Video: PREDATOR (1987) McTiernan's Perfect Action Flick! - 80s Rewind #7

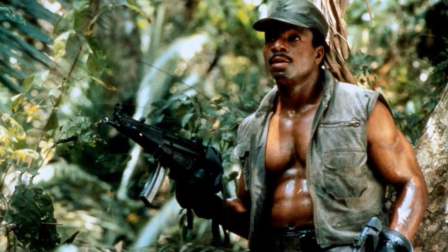But Arnold was not alone in this one, Apollo Creed himself, Carl Weathers was fantastic as Dylan,
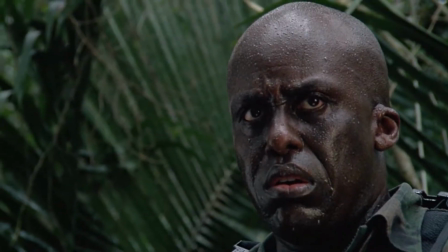Bill Duke was as intimidating as ever as the tough as nails soldier that kind of had a heart to him, and you can't forget Jesse the Body Ventura or his badass minigun that he nicknamed Old Painless,
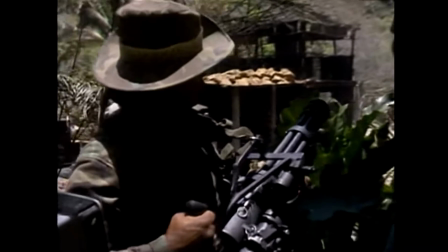I mean he comes in to deliver a few great lines before getting his guts blown out, I mean he wasn't in the movie for long, but his entire run of dialogue consisted of just nicely staged textbook 80s action movie one-liners that just bring
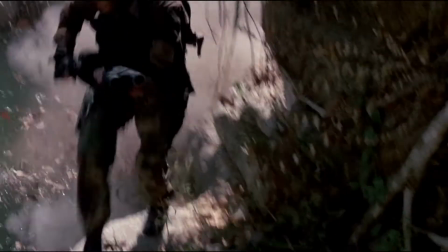about childhood nostalgia every time i watch them son of a bitch is dug in like an alabama tick
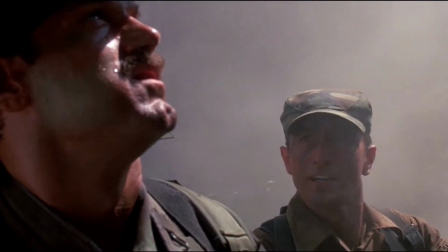you're hit you're bleeding man i ain't got time to bleed
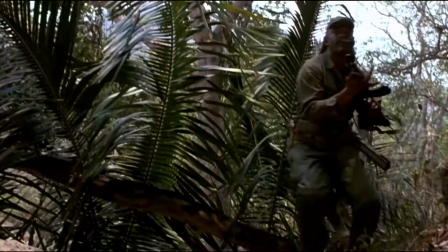as for the rest of the guys i mean they're all perfect for their roles as well they all had a part to play on this team of mercenaries and their prideful
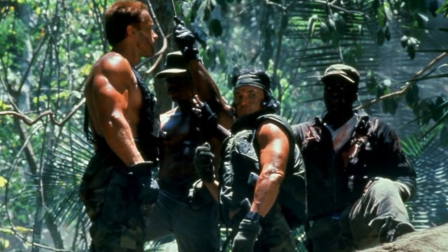chemistry back and forth with one another I think definitely made them feel like the tight-knit group of soldiers they were supposed to be. In other words, this was the perfect group of tough guys to toss into the jungle as hunters who quickly become the haunted. The team just doesn't seem to have a weakness and it really elevated the stakes of the plot nicely which is where I think the perfectly structured storyline comes into play.
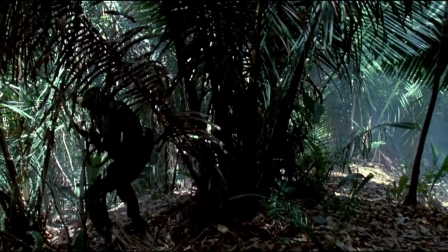It's a textbook three-act formula. It sets the stage with our characters and the unknown jungle backdrops. This immediately builds a lot of intrigue and a looming tension that they were just weighing over their heads without even knowing it.
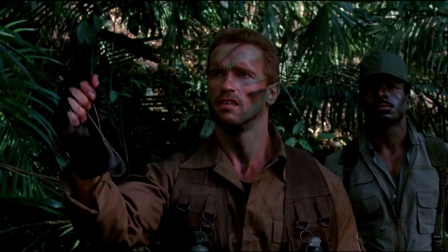They stumble across some skinned soldiers, the very ones they were set out to find.
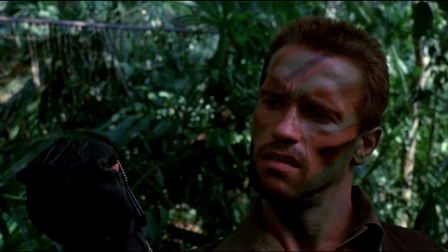Something is definitely not right and as the viewer, you know what's going on before them, which creates an investment in wanting to see where things were going to go for this group that suddenly doesn't feel so tough as they did when the movie first started.
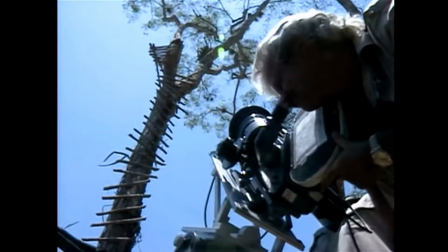After a violent village battle to deliver some action in the closing of the first act, the guys start getting plucked off one by one and the pace really from there never slows down. The entire second act is a suspenseful game of cat and mouse in the jungle. We get teases of this high-tech predator stalking this group. The team gets just decimated in a variety of ways. That creates a lot of horrific moments while at the same time showcasing the skill and capability of this mysterious alien predator. the middle act climax is
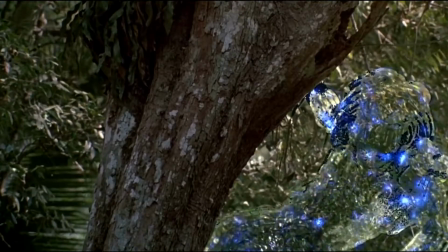fantastic where the booby traps go south and the team gets separated for the final time it was just excellently crafted Mac and Dylan they go running off
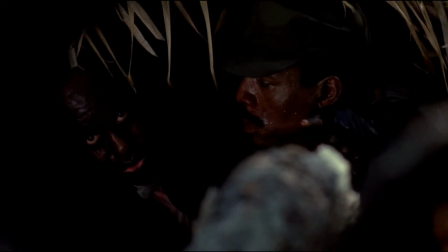in pursuit of this alien they just momentarily in their squabble just before ending up as kills on the predator stat sheet it creates chaos and
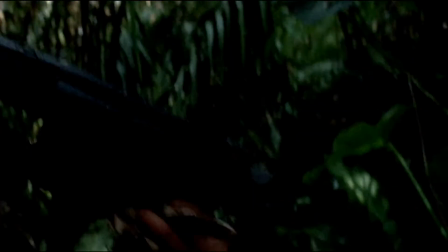a complete lack of control by the soldiers which equals just a great frantic mood to lure you in as the viewer this string of scenes is very adrenaline
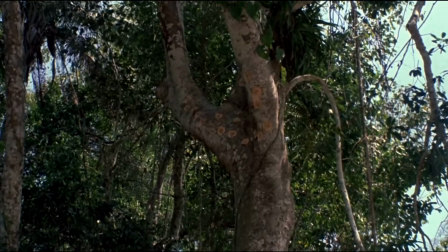pumping and it's just the definition of edge of your seat action. That is when this movie kicks off one of the all-time great third acts in my opinion but before diving into that let's go back to a ridiculously over-the-top
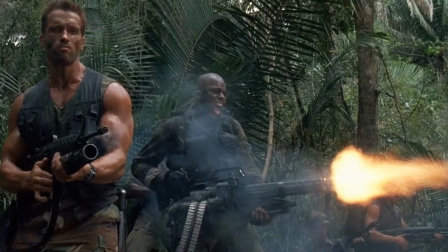scene from earlier in the movie when this group of well-trained mercenaries show no hesitation in wasting an obscene amount of ammunition for a team that knew they only had so much to spare.
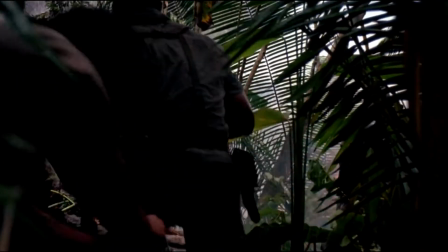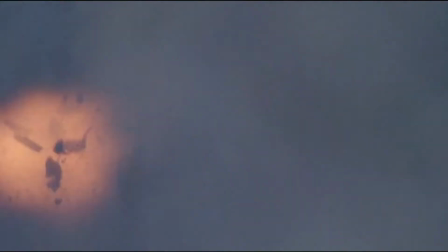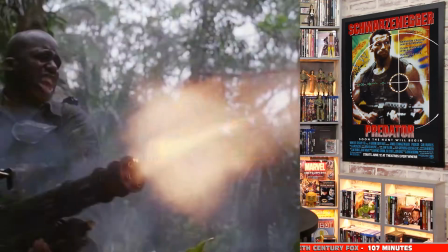It's completely gratuitous, it's self-indulgent but it's also fantastic to watch. It's a memorable scene. It's also the perfect scene to test your surround speakers, but it actually needed to happen to ensure that Arnold would have to use his traditional hunting traps and tricks to just fight this predator in one last final one-on-one battle.
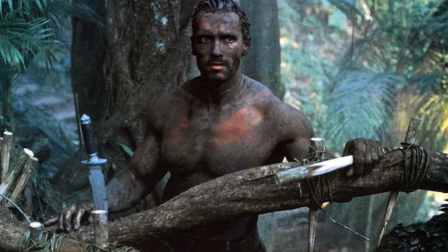I mean, Arnold uses his remaining supplies, his MacGyver ingenuity, and Mother Nature around him to build a series of traps and weapons.
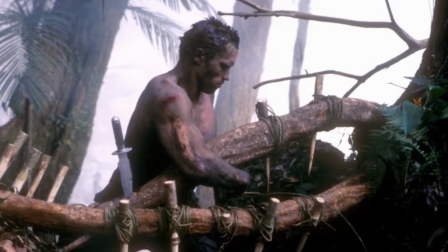This goes on for a handful of minutes, and it's fantastic. There's no dialogue just the imposing beat of Silvestri's score and it's nothing short of amazing for action movie nerds like myself who grew up loving this movie.